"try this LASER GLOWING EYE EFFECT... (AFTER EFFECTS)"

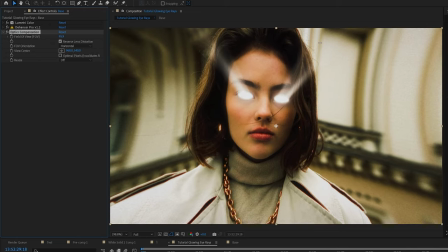248s
That way it zooms in instead of zooming out like a ball. You'll see what happens if you don't have it checked. And then I'm going to keyframe the position and scale just to give it a little bit more animation.
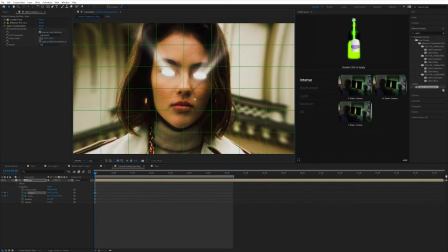256s
If you turn on these proportional grids, you can kind of get a better idea of where the exact center of your footage is.
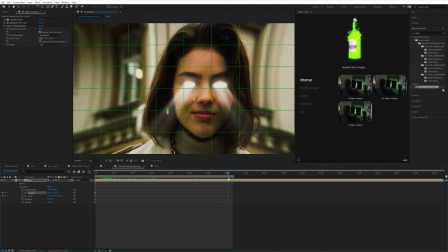261s
I think it helps out a lot. This part is going to be very dependent on your footage and actually what you have to work with. So just play around with it, see what you like.
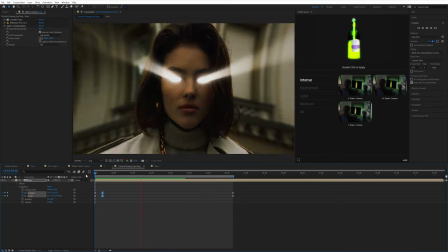267s
I did a quick zoom out with optics compensation and also just position and scale. I think that looks pretty good.
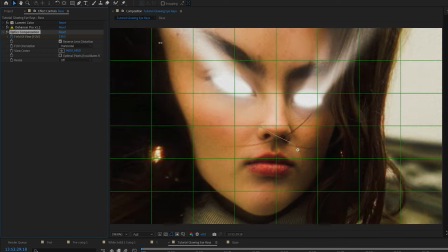272s
Make sure when you're using optics compensation, if the compensation isn't coming from the direct center, you can actually change the center by clicking view center.
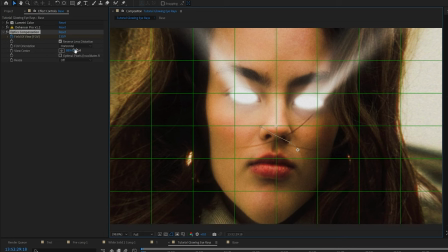278s
You can also keyframe that if you want. I didn't do it here, but you can. That way, the optics compensation is coming from the center of the person's face.
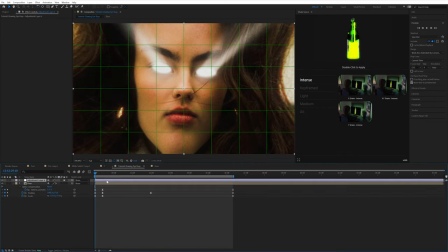284s
And then I'm going to make an adjustment layer and add on a vertical hit with a flash from ShakeSauce. Also have that link down below.
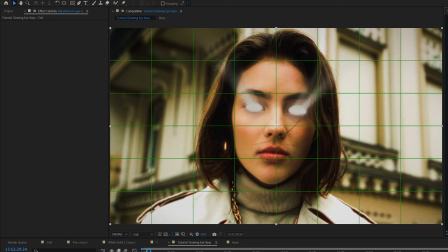289s
Just add a little bit more energy and kind of have that effect come in and just kind of finish off a little bit of the effect.
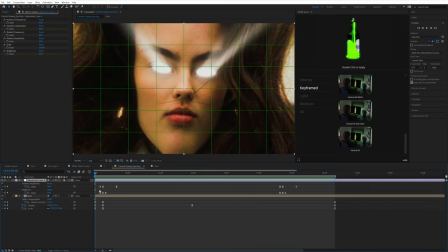295s
I'm going to play with the settings and line it up properly. And then I'm also just going to make another adjustment layer on top and go to the light keyframe, the XY shake,
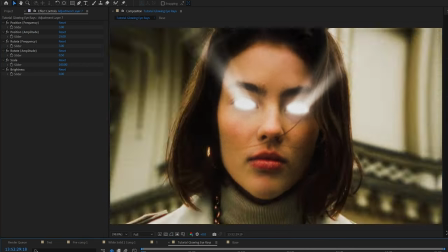301s
and just have that play throughout so it has a little bit more of that energy and just kind of flow to the effect as a whole.
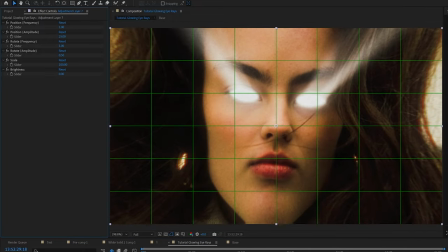306s
I think it was a little too intense at first, so I just turned down the settings a bit. That way it's a little bit more subtle.
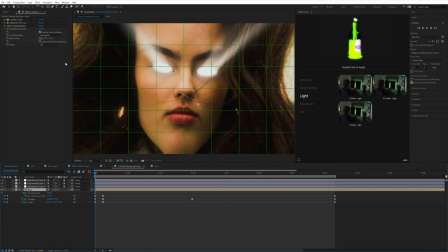312s
adjustment layer, and I'm going to copy the two coloring effects that I added on, Lumetri Color and Dehanser. I'm actually going to click Control X to cut them and paste it onto that adjustment layer because I'm going to be adding RSMB.
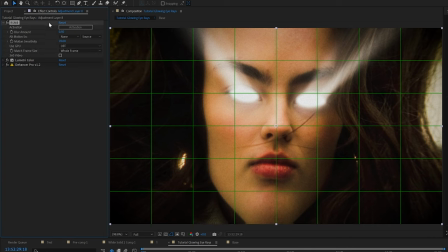322s
And when I add RSMB, I always make sure to add it to the top before Dehanser. That way the blur happens and then there's grain added on top. Whereas if you had RSMB below Dehanser, it would actually blur the grain a little bit. I'm not a huge fan of that effect, but you can play around with it and see what you like.
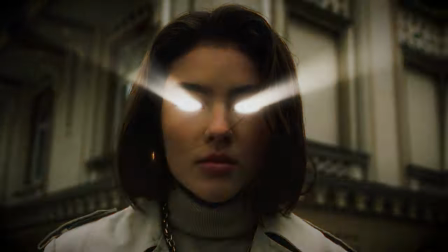336s
But yeah, that's pretty much all I got for you guys in this tutorial. Hopefully you enjoyed. If you did, be sure to like the video. If you're not subscribed already, be sure to be subscribed because like I said, I'm going to be uploading every single day for the month of May, not only on YouTube, but on Instagram, TikTok, and YouTube Shorts. So if you're not following me on those other platforms, be sure to do that. It's just at Brian Del Mata, just like my YouTube. If you have any tutorial ideas, drop them down in the comments below. With all these tutorials going up this month, that means a lot of project files are going to be uploaded on my Patreon. So if you're interested in project files, I'll have Patreon linked down below as well as all the editing packs and stuff that I used in this video. Also, every single week on Sunday, I stream and review your music videos. That's either going to be on YouTube or Twitch. So be sure to follow follow me on Twitch, but more recently I've been streaming on YouTube, but just look out for it. If you follow my Instagram, you'll see where I'm going to be streaming that week. So if you want your video reviewed, basically you submit your video to be reviewed by me, chat and I rate it one out of 10. And then at the end, I picked the top three videos today and then chat votes on the number one and that person wins an editing pack. We might actually be giving away some shake sauce rugs in the future here this month. So if you haven't tuned into one of those streams, come check it out. It's pretty fun. I have a good time every Sunday. It seems like chat enjoys it. Yeah, I'm excited for this month. It's definitely going to be a grind, but it's going to be a lot of fun. I'm gonna learn a lot of stuff. You guys are gonna learn a lot of stuff. Yeah, I'll see you guys here on YouTube tomorrow. Peace.